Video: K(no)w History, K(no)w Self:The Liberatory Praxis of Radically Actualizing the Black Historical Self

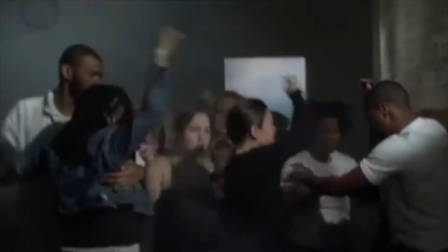14s
Through a multimedia exhibition involving stage photography,
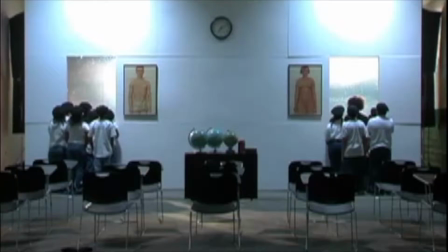18s
theatrical performance, and reflexive cinematography exposed of its technical materiality,
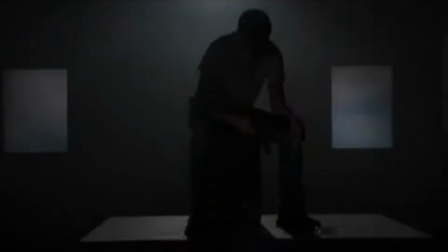25s
Carrie Mae Weems's Constructing History, A Requiem to Mark the Moment,
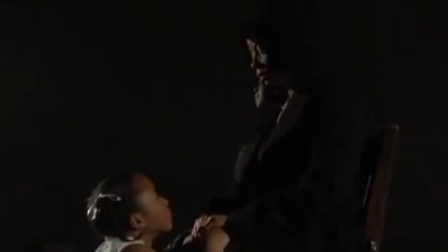30s
interrogates interlocking systems of domination and creates historical continuity and Black subjectivity through actualization of the Black historical self.
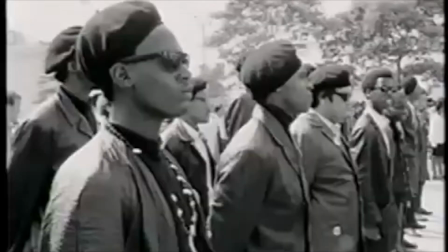40s
By rendering Black subjectivity as a critical, self-reflexive, intellectual force, constitutive of historical constructions,
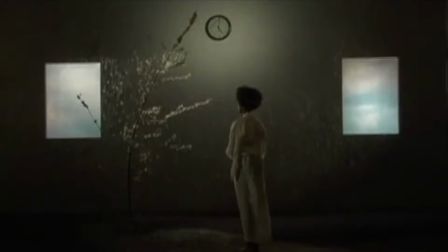49s
Weems posits Blackness as theory, critical in examining the specifics of a historical moment.
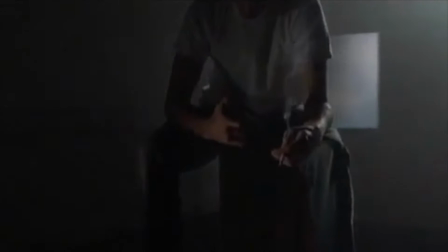57s
Through deliberate inclusion of lighting tracks, pedestals, cameras, and lamps used on set to create tracking and wide shots,
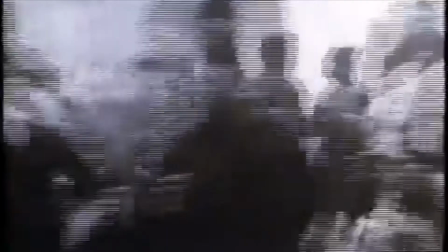67s
Weems subverts his hegemonic notions of history by positing historical memory, his constructed performance,
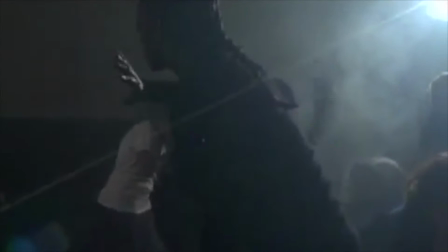74s
as staged and manufactured ideas imbued with meaning in our collective cultural consciousness by hegemonic forces.
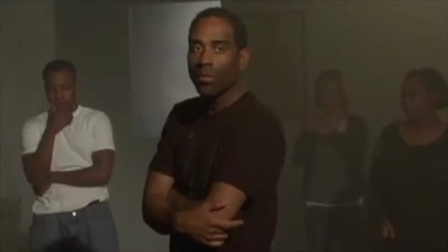84s
Weems' piece leads into a self-reflexive trance that centers black subjectivity through interrogating the neoliberal
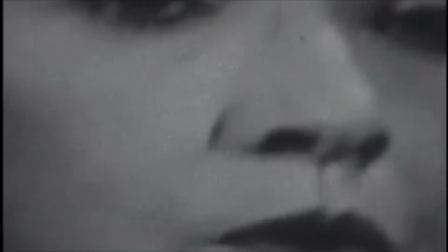92s
contemporary context of politics and representation into 2008 presidential race between Barack Obama and Hillary Clinton.
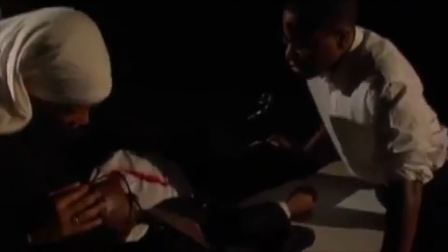102s
The young students in her constructed classroom act out archetypal historical moments of death,
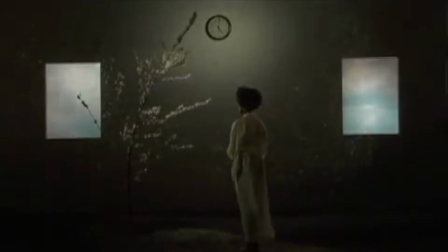109s
mourning and witness that aid in the actualization of the black historical self.
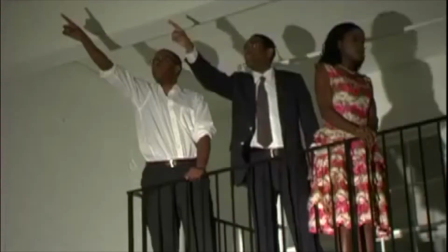116s
These scenes are positive as a necessary preface to enabling the current historical moment.
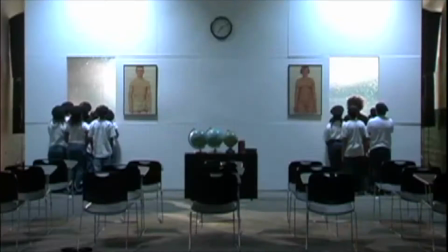122s
Weems draws from African diasporic epistemological traditions of embodied knowledge and wisdom to construct a collective cultural memory through his student-stage performances.
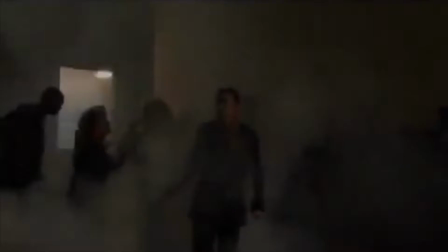135s
Theatrical performances imbue a seemingly distant past with a newfound sense of immediacy.
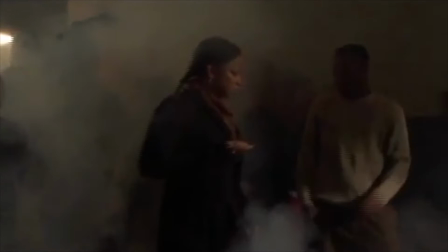143s
Using student bodies as vehicles for interrogating historical moments and constructing meaning generates counter-hegemonic constructions
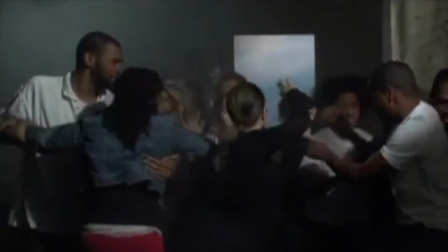150s
of history in which the corporeal transfer of knowledge connects the past to the present in a personal and visceral way.
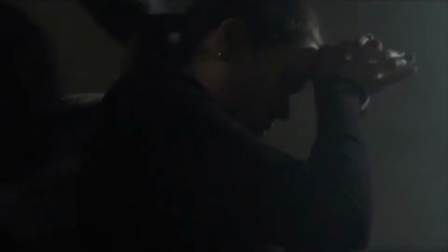160s
Moreover, constructions of history that necessitate an interrogation of the self in its present moment and the materiality, positionality,
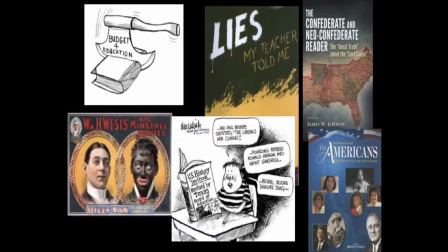168s
and subjectivity it navigates in relation to others lends this form of history
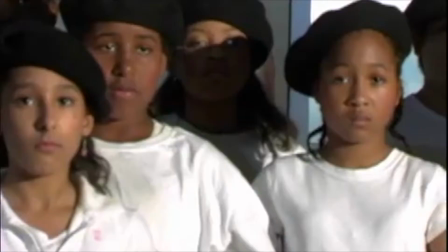173s
a special significance and proximity unobtainable through hegemonic constructions.
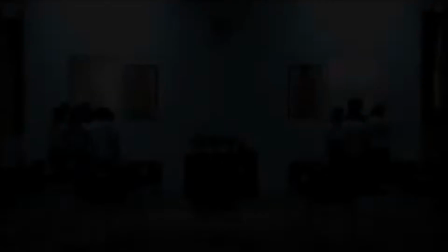179s
The use of a multiplicity of subjectivities in the rendering of these histories
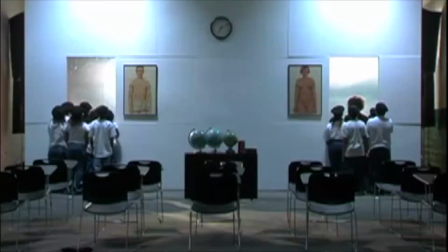184s
actively confronts both the content and the form of the current education system.
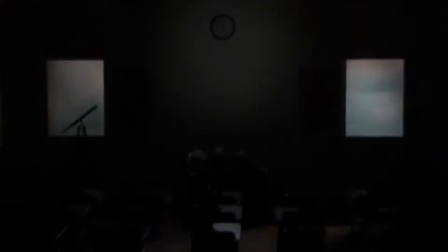190s
Instead, the film evokes a vision for the libertarian collective historical consciousness that surpasses constructed notions of human classification.
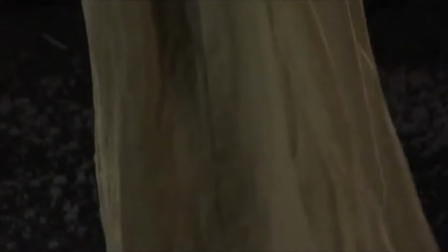203s
In a minute of a black woman,
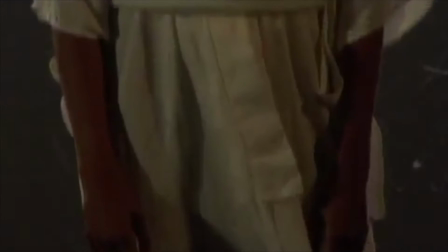205s
and deep contemplation of her subject position in relation to this moment in history foregrounds the historical reenactments.
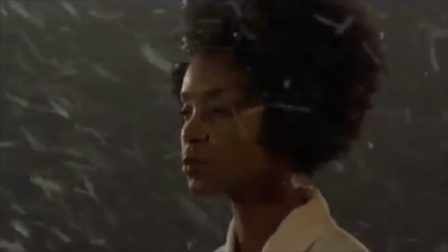213s
Winter imagery symbolizes old age and wisdom and the embodied knowledge of black female subjectivity.
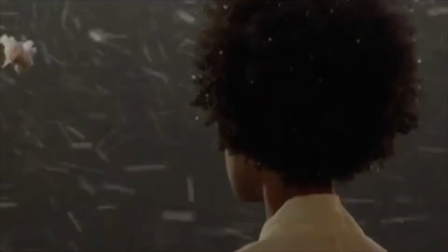220s
The cold stands in for the standstill meditation of situating black female subjectivity within the present historical moment.
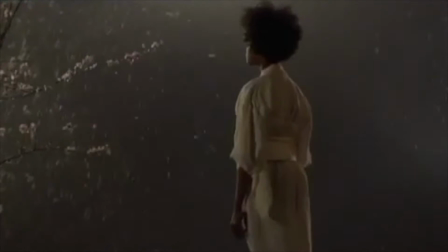229s
Snow, as an intermediary between solid ice and fluid rain,
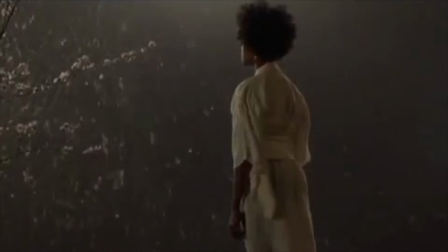234s
functions in conjunction with the mention of the thaw of winter to invoke the liminal space occupied by black subjectivity in the process of actualization of the historical self.
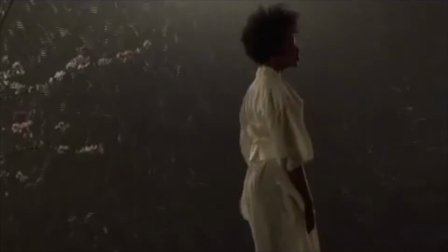246s
These signifiers also allude to the new life of an actualized historical self,
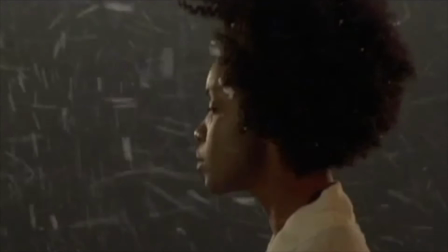251s
one that situates itself in the present moment amid counter-hegemonic constructions of a shared collective cultural memory.